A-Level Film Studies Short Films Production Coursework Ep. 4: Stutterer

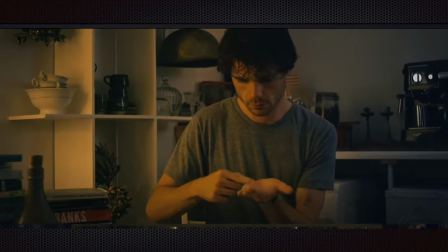239s
very cinematic, quite common colour grading of an amber or orange colour on the opposite side of the colour wheel to the blues and teals of the shadows,
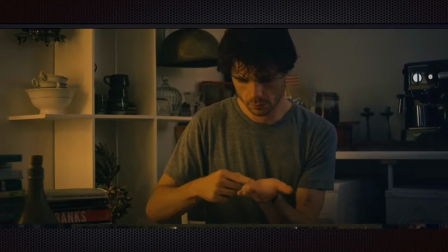256s
whilst he learns sign language.
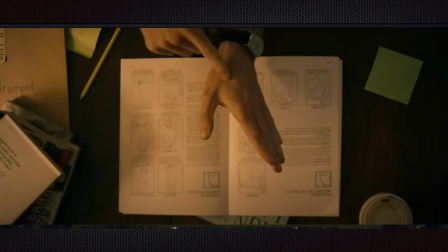260s
And the next shot establishes that it's sign language that he's learning as a means of communication because his speech impediment is so severe, perhaps. As we cut further on, we've got that
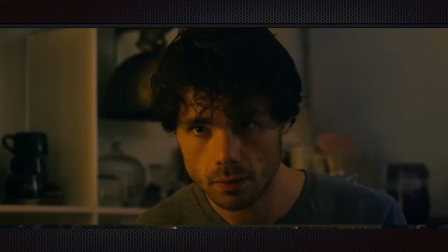279s
opposition on the colour wheel again as he very much stares down this opposition with being on the phone to the broadband company and not being able to make himself understood fast enough.
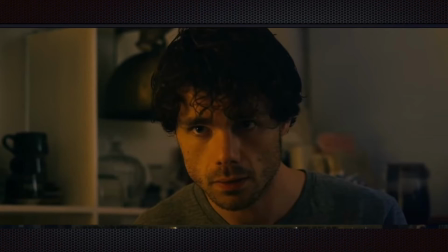294s
Now, There is a twist at the end of the film that I don't want to spoil at this point, but I wonder whether he is actually preparing sign language for something in particular, or whether he's actually,
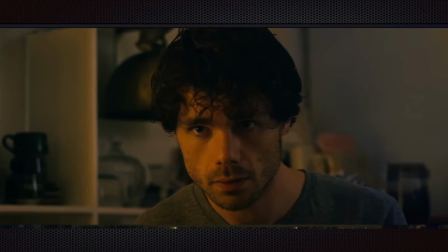311s
as he comes later to pretend to be deaf to avoid having to try to make himself clear, whether he thinks that the incredible hard work of learning sign language is actually an alternative to having to speak.
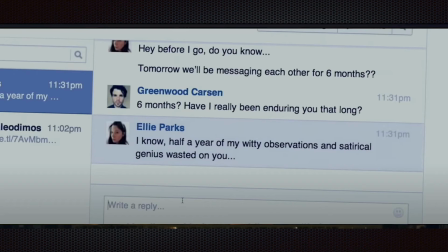327s
We then find out that he is in correspondence and a kind of online relationship with Ellie, somebody that he's speaking to online, and that they're really intelligent. They've got a way with words. They are very eloquent in their vocabulary,
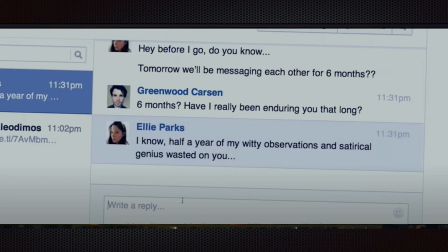347s
and talking about use of language is another thing that thematically resonates on a different level within the meaning and response and representation of this film.
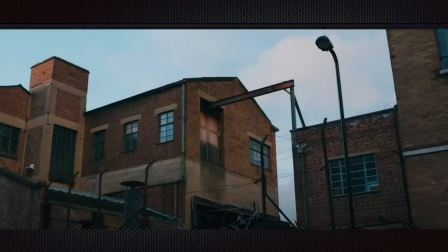363s
Thereafter, we have an establishing shot of his workplace, something that the mise-en-scène of which seems to suggest is very isolated, like him, given his inability to articulate himself,
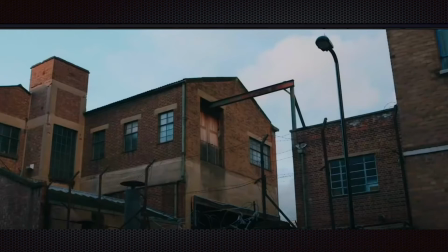379s
despite a charming intelligence that is gaining him a successful relationship online. He's actually a typographer,
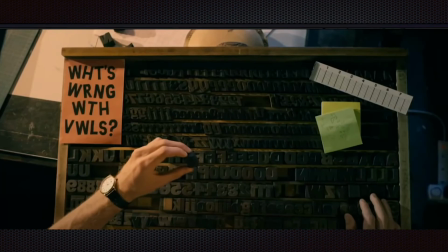390s
so he works in the realm of written communication, much like that's benefiting him online with Ellie. What's wrong with the rules? Conveying this concept still more so. He's also very funny.
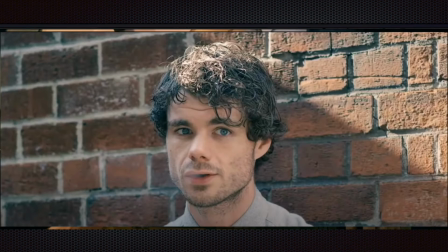408s
We see him here making what he calls snap judgment number however many thousand, 1244 or what have you, whereby he makes these satirical observations.
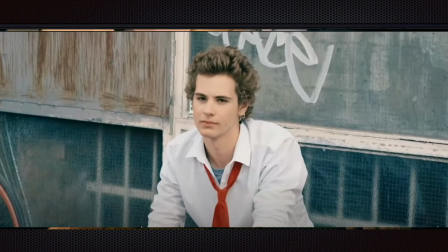424s
We cut to him making a satirical observation. He makes up backstories for people, something that I do when I'm on holiday, if I'm honest, because it's just fun in my head.
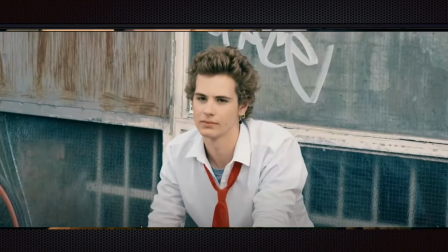436s
Here, a Year 11 student, flaky but dependable, ecstatic currently having received first blowjob the night before, or what have you. He makes funny, tongue-in-cheek, really eloquent, satirical observations that would be
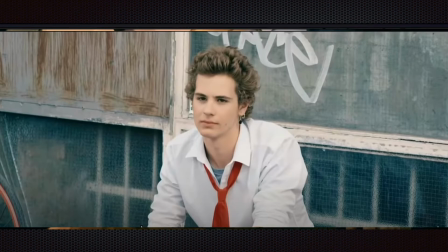454s
hilarious in the timing of just rolling off the tongue, but he hasn't that verbal articulation. It's conveyed through voiceover and the expression that he's got as he blows out his cigarette smoke. He's having a little smirk at the idea.